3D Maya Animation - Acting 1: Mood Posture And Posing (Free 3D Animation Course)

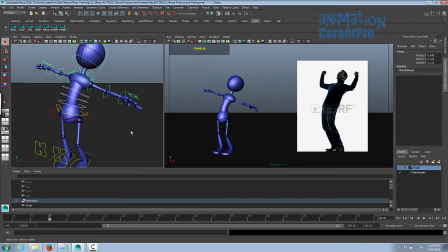4:12 The most important thing here is getting the pose to convey the mood that's shown in the image. So obviously this is very happy, like it just won something or his favorite team won a game or something like that. Just try to think of a scenario of why he would be so happy and then pose the character accordingly.
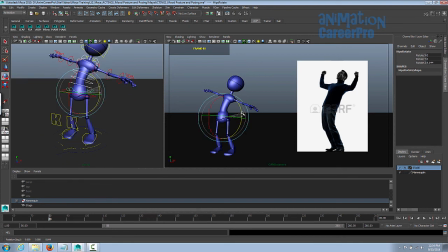4:30 It's important that the character when we're done it looks like it conveys the mood so use all the controls that you need to to get the pose where you like it. I'm just going to use FK arms in here so I'm going to use the clavicles get the clavicle up a little bit.
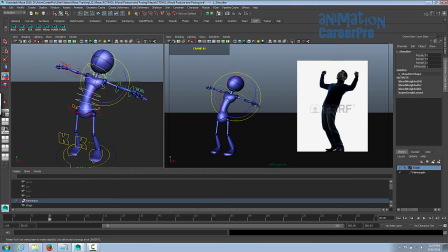4:45 He's happy he's got his arms in the air so the clavicles would naturally go up if you put your arms in the air. So when I grab the shoulder I'm really just trying to get the the angle of the upper arm, just from the shoulder to the elbow. I sort of do that first, and you can see in the example it's almost straight out. Then I bend the elbow a little bit.
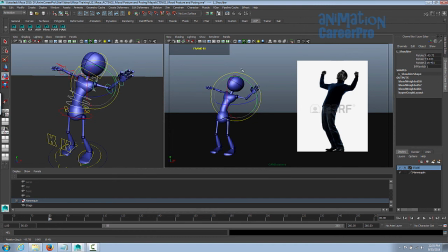5:05 So if we rotate the shoulder in X, you can see the bend. You can even use the global rotate, or the camera facing rotate in the camera view. Sometimes I do that when I'm posing my character, just to get what I'm looking for.
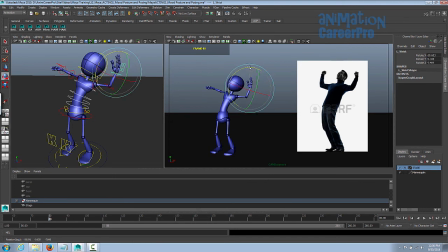5:20 And you really want to make sure that your poses are silhouetted. I know we've mentioned it already in some of the previous classes, but I can't stress how important silhouetted poses are. The worst thing that you'd want to have is a pose like this, where you have the hand in front of the head.
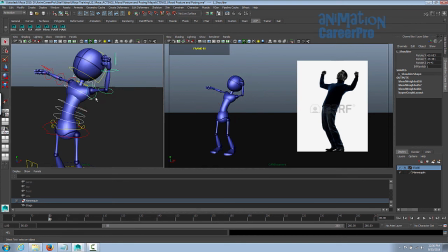5:36 It should be very clear to the audience. The whole purpose behind silhouetted poses is for staging. Staging is basically making things clear to the audience. The idea should be clear, the idea that you're trying to get across with the character's pose.
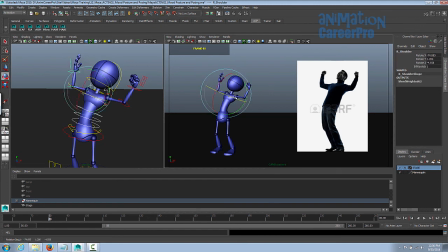5:50 When we talk about staging, really, it's not just character posing, it's what the camera does. It's guiding the audience's eye to what you want them to look at.
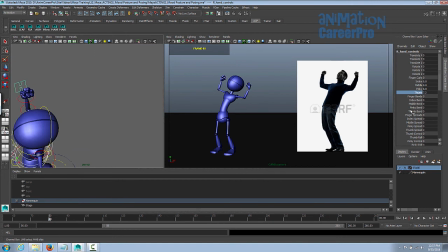5:58 And not just what you want them to look at, but how you want them to look at it. So you have to be really particular when you're posing your characters.
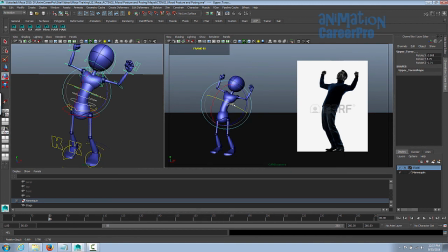6:05 Like I said before, treat every pose as if it was a sculpture. And do every little thing you need to do to get that pose exactly like it needs to be, to convey that mood. So you have to think about the line of action, what the general angle and bend of the body is.
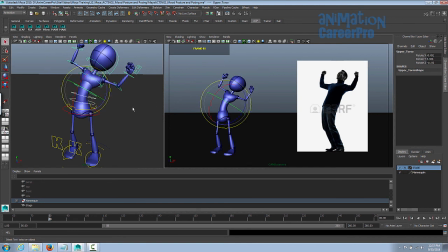6:21 And we can get a little more particular with this and just get the torso more bent. Don't be afraid to exaggerate it a little bit. Exaggeration is one of the animation principles, and it applies to your posing as well. And I know the mannequin's body, the mannequin's proportions are not equal to the proportions of a real person in these pictures.
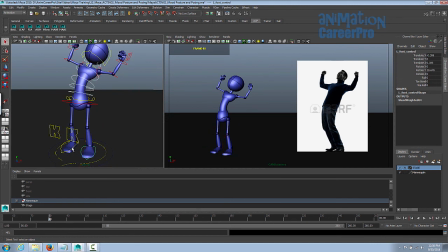6:39 So just pose them accordingly. As long as the, like I said, as long as the mood is being conveyed through the pose. Okay, so something like that, you can see I exaggerated it a little bit.
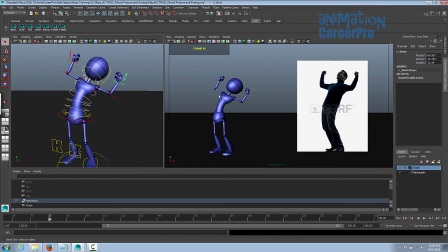6:55 You just want to make sure that all the space in between the legs and the feet, all the negative space, the space that's around him, has some clearance from the rest of his body, or the legs and arms have clearance from the rest of his body. At least some clearance. This would not be okay. So just make sure things are clear and really convey the mood.
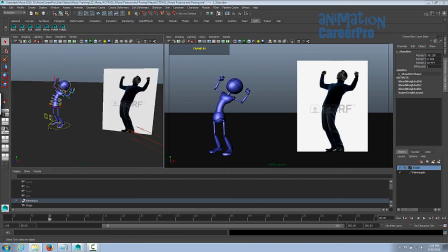7:12 The purpose of this exercise is to give you a clear and solid understanding of how important your character's posture is to the mood of the scene and the mood of the character. So as you're going through all of your animation and you're blocking out the posing and timing, you have to pay as careful attention to your posing when you're animating as you would with the poses in this exercise.
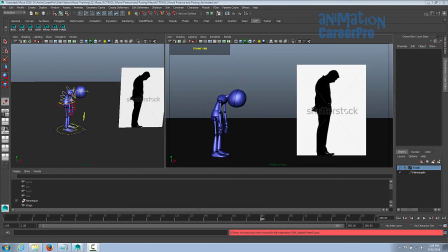7:29 Also, too, it would be really cool to add some other poses without any reference. And what we'd like you to do is you can extend your scene a little bit and just add three more poses where there's no reference at all. Just create three poses with an idea in mind of a mood that the character is in. And we'll see if we can guess what the character is feeling.